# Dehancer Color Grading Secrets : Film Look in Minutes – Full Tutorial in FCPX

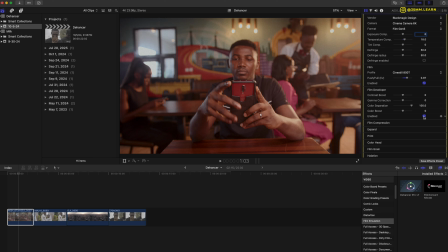4:25 And you know, color separation as well, the same thing. But in this case I'm not going to do anything on this side because, you know, I like the way the shot looks, so I'm just going to skip that. Then the next one is film compression. Now what film compression does for you is it helps to clip your highlight.
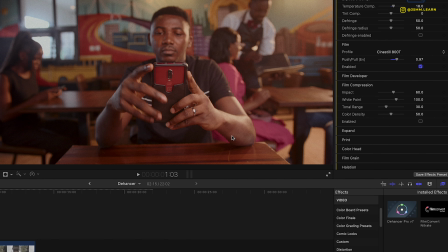4:39 So if you look at the areas of his arm right here, and where you have like the highlight, the brightest part of the image, when I click enable, you can see that it shrinks the highlight values.
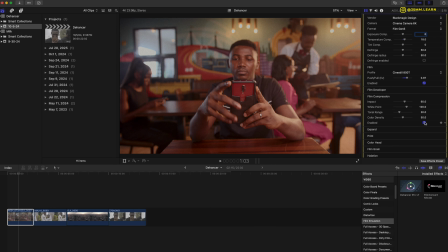4:50 Again, if you were using scopes or you're using waveform at this point, you can see that. Let me just bring that up real quick. If you see before film compression, after film compression, before film compression, after film compression, so you see that it just helps you to clip the highlight a little bit so that the roll off is a lot nicer and it looks more filmic than digital,
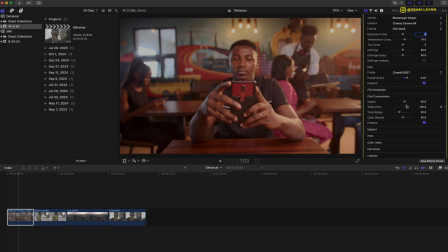5:13 right? Of course you can, you know, go all the way, and you're almost losing almost all the highlights, or you can just keep it very little so that it's a lot more subtle. For impact, let me see, I want to just roll off nicely.
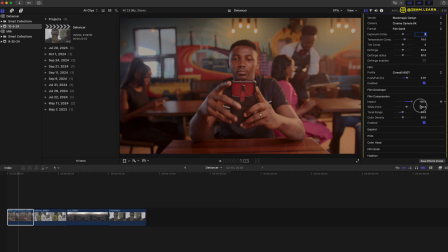5:31 So in this case, because 100% works for me, I want it to be a very nice clean roll off. I'm going to leave that at that. Why I don't need to be this extreme, so I'm just going to leave it on default setting at the 100. Tonal range, let me set it back to default and see where that looks. This is all the way.
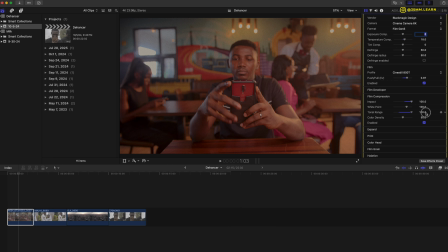5:50 I don't need it to look all the way like this, because now it's looking like there's no highlight. I'm just gonna dial it right back down a little bit, and I think somewhere here looks good. And color density, I think the color density right here looks good enough.
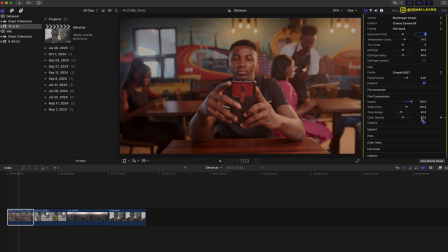6:05 Color density basically boosts certain colors in your video, so it doesn't saturate or desaturate the entire scene. It just saturates or desaturates certain colors. So basically density, it makes some colors heavier or some colors lighter depending on what scene you have.
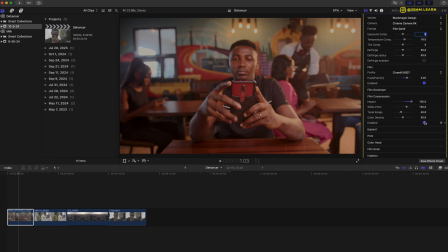6:21 So again, you look at before, you look at after. So I've clipped the very bright high point of the video, and again, it's looking really good. And then the next thing you have is expand. Here is where you adjust your black points, your white points, your color mode, and all of those things, right? And here is basically you can add a little bit more contrast or less contrast depending on what you want in the scene.
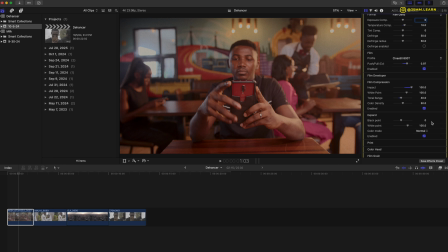6:44 And in this situation, I'm just gonna, let me see my blacks. I typically prefer looks that are not very contrasty, right? I like a very nice roll up from shadow to highlight, so I'm not really going to be attacking the blacks too much. I think I'm going to leave that on 0. Then for the whites as well, of course I don't want it to be like all bright and shiny in your face, and at 100% looks good.
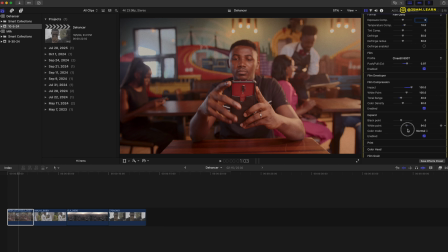7:12 Let me see, let's just bring up the exposure just a tiny bit, right? So if we keep it somewhere around here, you go before, after. The entire scene is a little bit brighter, but not not too much. So basically that's what expand does for you.
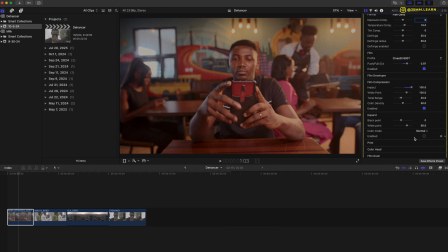7:30 I'm just going to leave that normal instead of luma, and that's what you have in expand. Then the print, again, this is another wonderful tool that you have in Dehancer that again separates it from a lot of other plugins, right?
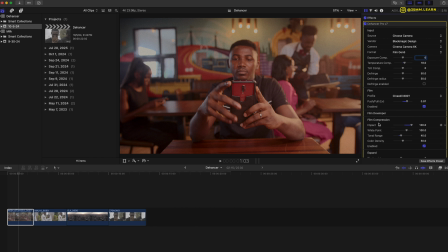7:44 Besides having all of this film stock built into Dehancer, you also have film prints, and basically by default it's going to be linear, but you have all these other options. And this Kodak 2383 is a very popular one.
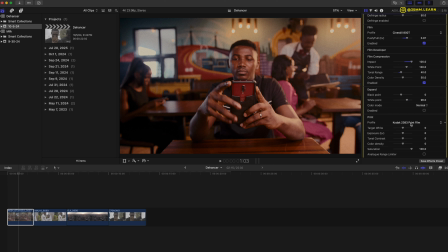8:01 It's used a lot in films that we've seen everywhere, so it's a very popular film print profile. But again, you have other options: Fujifilm 3513 film, print film,
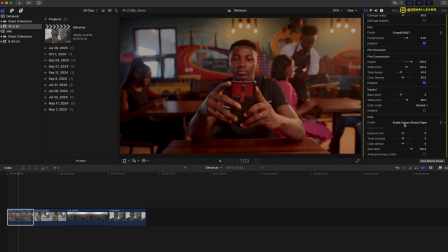8:13 Cineon film log, and Kodak Indra glossy paper. And you can see how all of them, all these film prints, affect your final grade. In this case, we're going to go with Kodak 2383 film print, and again, you can see what it does to the video.
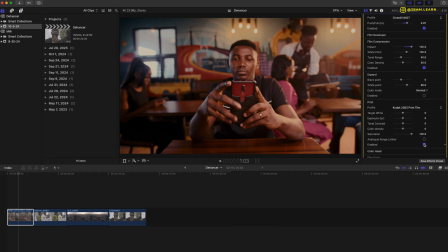8:29 It has a little bit more contrast and has that characteristic Kodak 2383 look to the final grade. Again, the beautiful thing about Dehancer is there's a lot of granularity in this software, so there are lots of levers that you can push and pull to really dial in your own particular look to see what you want.
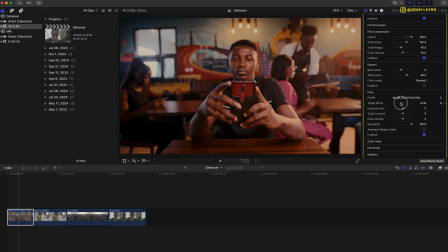8:48 So again, let's see, I'm gonna take down the highlights just a little bit. Again, I really like soft, gentle highlight roll off, so I'm going to just bring back the highlight a little bit. Exposure seems good to me, so I'm not even gonna adjust that at all. I'm gonna keep it at default. Tonal contrast, again, I don't like contrasty look. I don't like looks like this.
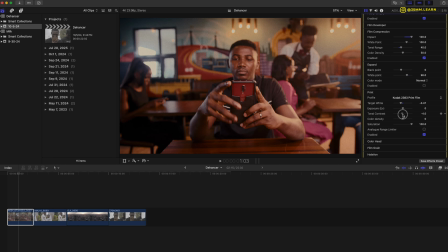9:08 I like to keep it a little bit not contrasty. I want contrast, but not too much contrast. Again, you can adjust your color density, you can push some colors. You can see this is really pushing the reds and the oranges, but I think I like where it is right now, so I'm just gonna leave the color density.
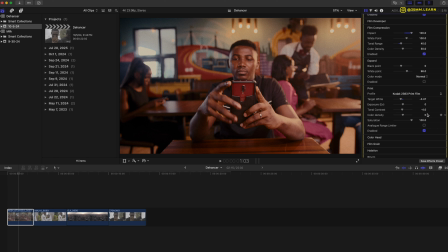9:25 Saturation is good, and basically, yeah, that's what we're gonna do there in the print. Analog range limiter, this gives you a lot more analog look, and it's going to limit the range of your highlights and shadows right in the grade.
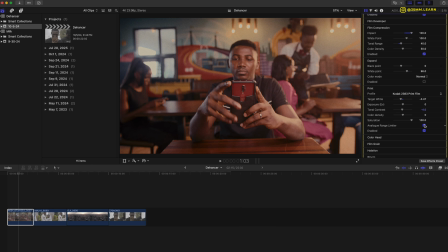9:40 And yeah, there you have, if you enable that. But I think I like the way it looks without that. And this is before, after of the film print. And yeah, that is what we have there. Then we go to color head. Now color head is where if you've done color grading for a while, you feel right at home with color head.
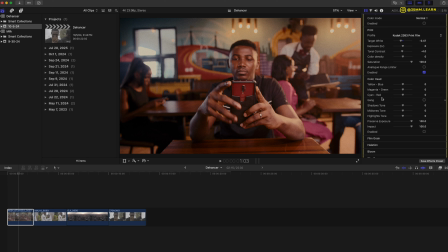9:58 You have your yellows and blues, magentas and green, cyan and red, shadow tone, mid-tone. This is basically like your color wheel, right? But instead of having a wheel, you have sliders instead, and you can adjust your shadow tone,
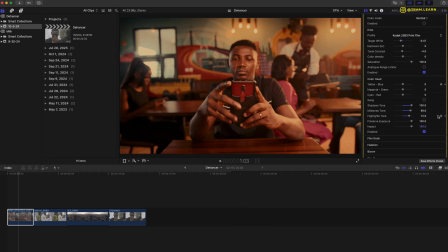10:13 you can adjust your mid-tone, you can adjust your highlights, and be as creative as you want. This scene already looks really good. I'm just gonna add a little bit more coolness to the shadows. I'm gonna
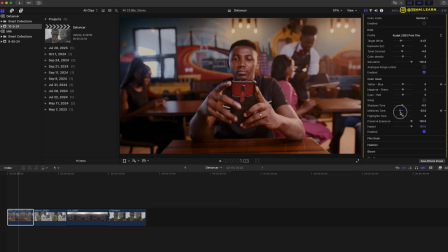10:30 dial back the mid-tones just a tiny bit, just to, so that it's not just fully warm. There's a little bit of teal blue color in there somewhere. And yeah, I think this looks really good to me.
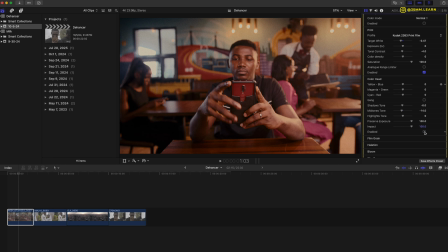10:44 Again, the shot was already looking fire from the very beginning, and this was just so that it's not just full warm.
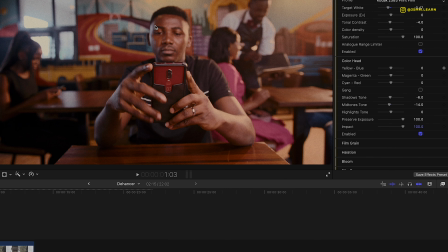10:50 We are highlighting the windows, the light on his side, on this edge light right here, the edge light on his arm as well, just to accentuate those daylight lights that is hitting our subject.
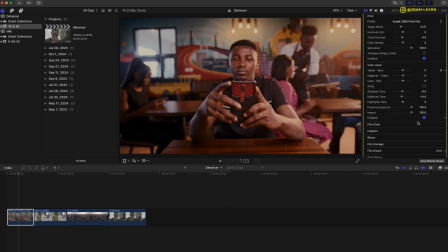11:03 And yeah, just looks good to me. Also, we have film grain, the famous film grain. Of course, a lot of people like film grain. I think I am on the other spectrum of that, because I am not a fan of film grain. I think it has its place in some certain projects, but for this was a commercial we shot for a client,
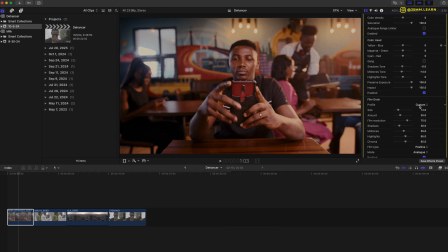11:22 and I would prefer a very clean, clear shot with no film grain. So I'll prefer a look like this that is just clean, looks good, looks filmic, of course without the grain. But for the sake of demonstration, I'm just gonna add a little bit of grain, and now you can see we have a lot of flavors.
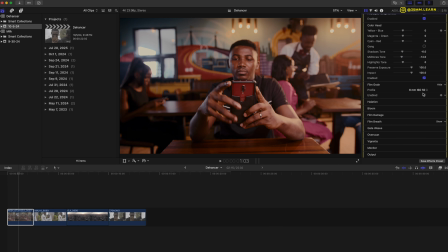11:39 The idea is, the lesser the film grain size is,
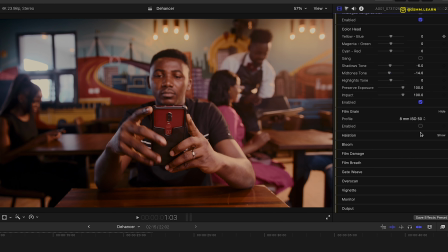11:44 for example 8mm, the more grain you are going to have, the bigger the grain. The higher you go, 65mm, the smaller the grain size and the more subtle it is gonna be. Again, the lower the number, 8mm, you're gonna have a lot bigger grain, and it's gonna be a lot more visible in your final file.
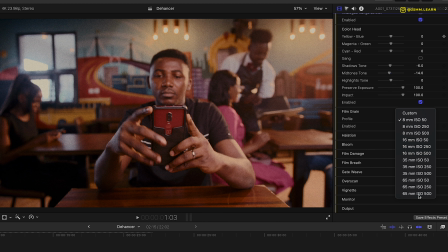12:01 The higher the number, like 65mm, you're gonna have a lot finer grain, smaller size, and it's gonna be a lot more subtle.
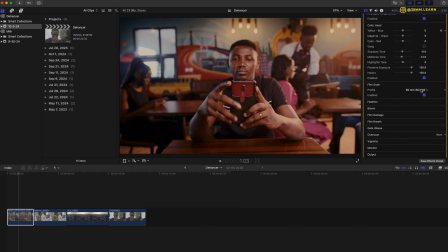12:09 Again, because I'm not a huge fan of grains, especially on project like this, corporate project, commercial project, I want it to look clean, crisp and sharp. But for the sake of demonstration, I'm going to keep this at 65. Smallest grain is there, but very subtle. Of course, you have halation as well.
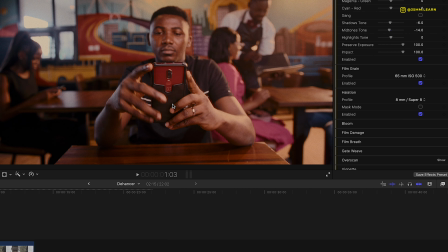12:26 Halation basically is, that red highlight you have, that red outline that shows up on your highlight. So if you look at this arm right here, this is the before and after.